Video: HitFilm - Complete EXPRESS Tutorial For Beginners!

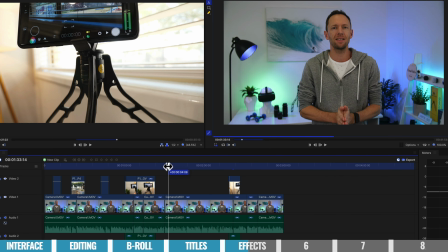742s
But in terms of transitions between our primary footage, if it's a video like this, like our regular YouTube videos,
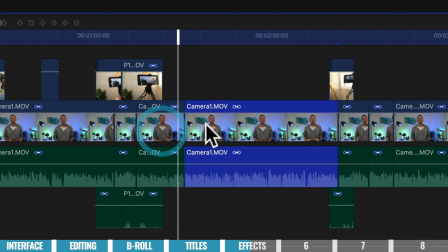748s
I wouldn't normally use a transition between two clips which are pretty much the same.
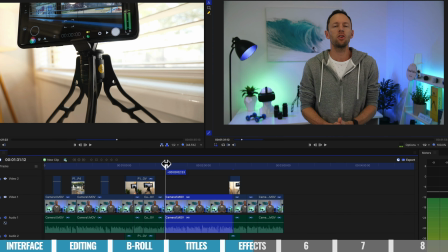753s
But what you can do to remove that jarring jump effect between the clips is just to zoom in on one of the clips.
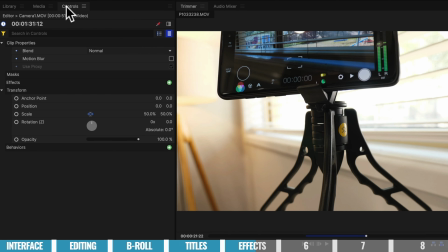759s
So with this clip selected, I want to come up the top to controls, down to scale.
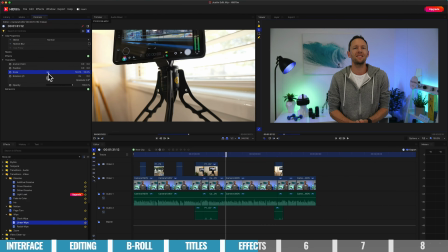764s
Now I do want to make sure that this is selected, that this is locked, so that our proportions are going to remain constrained.
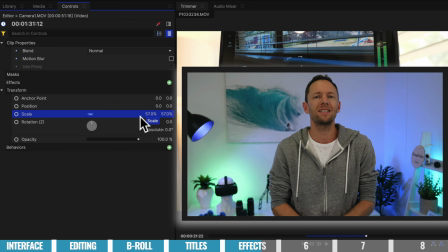771s
And we want to drag this up. So from 50, let's go up a little bit here. And depending on how you film this, you don't want to zoom in too much because you could be losing a little bit of quality.
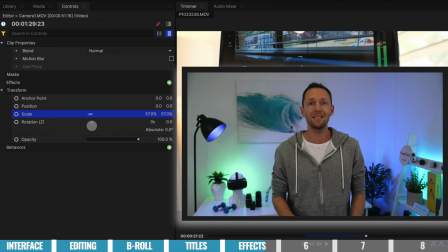780s
But the idea is that we want to essentially make this look like a different camera angle. We'll just change up the shot a little bit for our viewers.
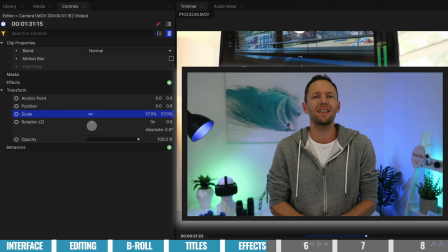786s
Now, in terms of this shot here, where it is just me talking, in order to really sell this effect without it being too jarring, you want to try and keep the eyes in a very similar position. So I might, again, make sure that clip is selected. Try to line up my eyes a little bit better, a little bit closer.
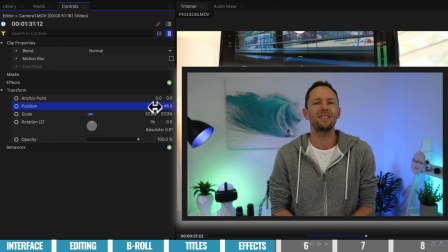803s
So pull it down a bit, maybe move it over to the side. Is it somewhere around here?
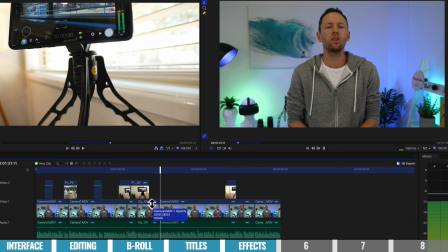808s
So let's see what this looks like now. Yeah, so it's a lot more subtle, it's a lot less jarring. So I would go ahead now in this step, add in any effects, add in any transitions, or zoom in on any shots that you need to finish off this pass.
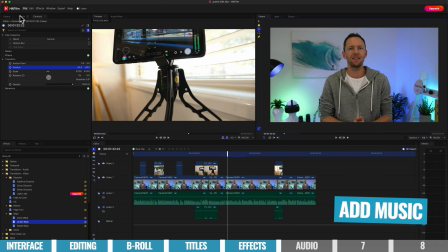821s
Next up from here, we want to add in any music and sound effects into our videos. So I'm gonna go back up the top here to media.
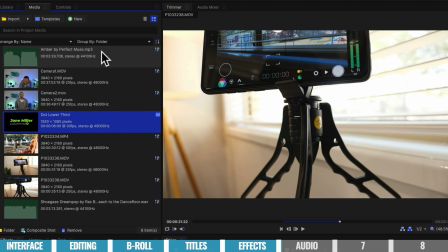827s
I did already import two music tracks in here.
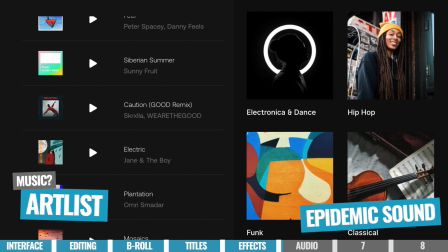830s
Now, if you are looking for music for your videos, where we go for ours is to Artlist, who's actually the same company that owns HitFilm now, and also Epidemic Sound.
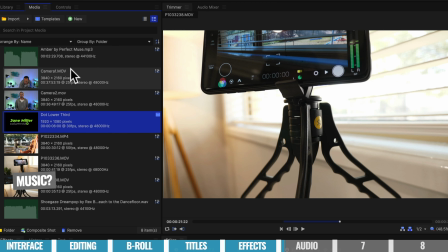839s
Those are our top two picks. Now, there is also some free music that is included in HitFilm as well. Again, depending on your plan will dictate how much you get access to, but you can find that up here under Library.
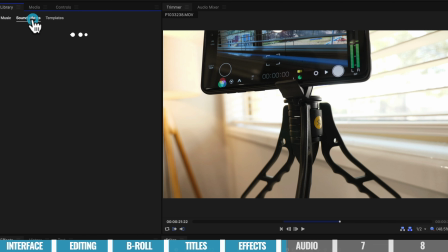849s
Let's go back and we've got here music and sound effects. And for both of these, again, there is a free category.
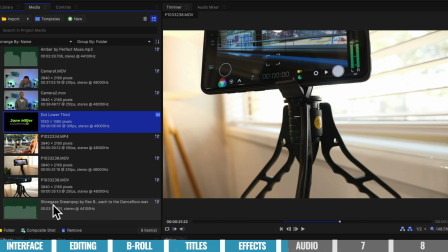856s
Now I'm going to go ahead and use the music tracks that I already imported. I'm going to grab one of these, click and drag it down to our timeline.
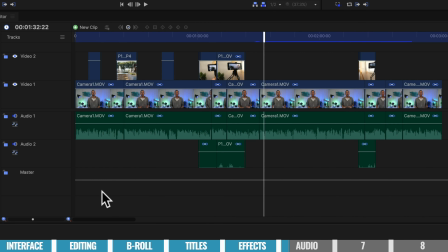862s
Now we don't want to overwrite any of our clips here. So we want to pull it down even lower until it is beneath our video.
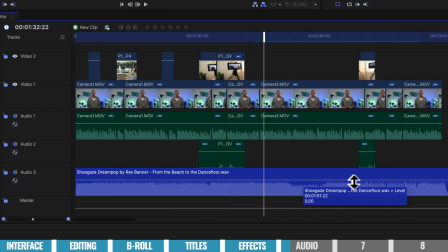869s
And you can see it's automatically created an audio track 3 here for us. Now, just like any other clip, we can pick it up, we can move it around. We can trim off the end so that it finishes at the same time that our video finishes. We can make cuts and make adjustments as we go through. Now, what you'll likely find is that your audio track by default is going to be way too loud.
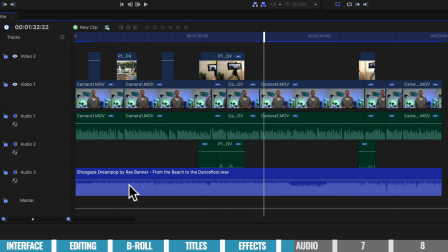888s
So what you can do before we really dial in the volume levels is just to grab this white line across here and just pull down a little bit. We will get to audio adjustments very soon, but you just want to make sure that it's not too loud. So when you're playing this back, you can still hear audio from every other clip in your video.
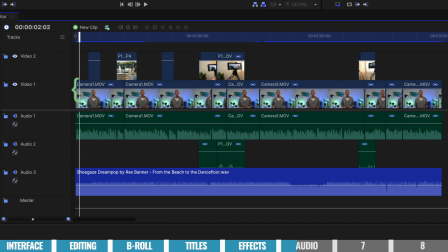905s
So now that you've got your music in there, you'll probably want to go back through and play your video again, make any minor adjustments, move any clips around so that it matches your music tracks that you have in there. Once that's done, then we're going to get in to start to tidy up our audio levels.
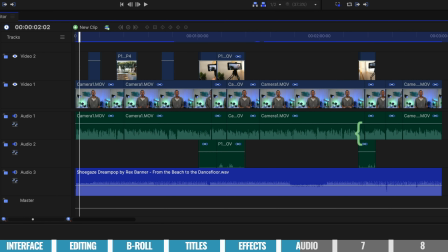920s
Now, the first thing you want to make sure is correct is any spoken pieces in your video. So we're going to go ahead and we're going to mute any of our sound effects or any of our music tracks. So I can hit the little speaker here on both of these, and this has now muted our audio track layer 2 and 3.
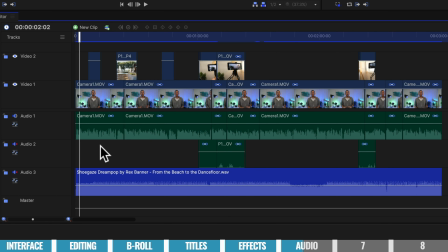935s
So we're only going to hear our primary audio, which is me talking. Now we do have the ability to either adjust our volume levels on a clip by clip basis, so we can manually adjust each one, and we can either do it just by grabbing this white line and lifting it up and down for each clip, or we can actually do it on the entire track level.
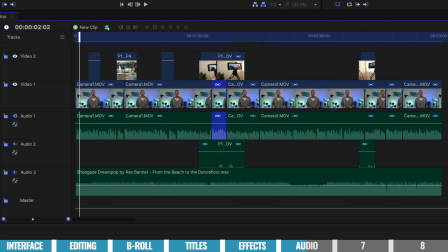953s
So if we're doing it on a track level, which is what I would do in a scenario like this, where it's all the same clip, same microphone, so the volume levels should be pretty much the same, I would just want to increase or lower the volume on this entire track.
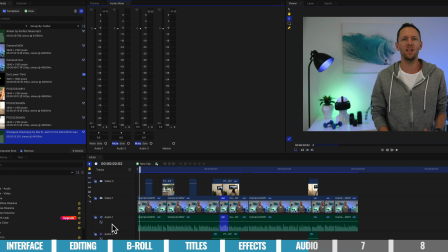966s
So I kind of come up here to audio mixer, and we're looking for audio track 1, which is this one here,
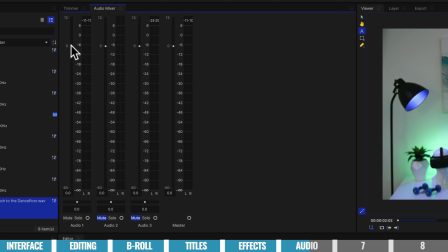971s
audio 1, and we can adjust the volume up and down using this little slider here. So if we want to lower the volume, we can. If we want to increase it, then we want to go above here as well.
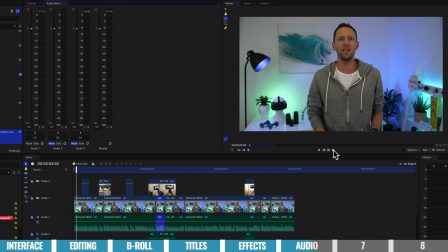982s
Now, in order to set your volume levels correct here, you want to be playing your video back and you're looking at the audio bars.
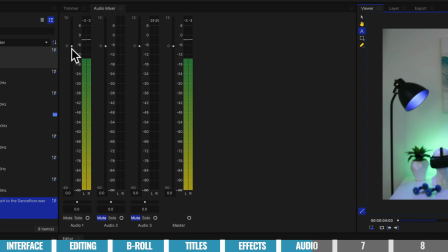988s
So we can see here the audio here is pretty good.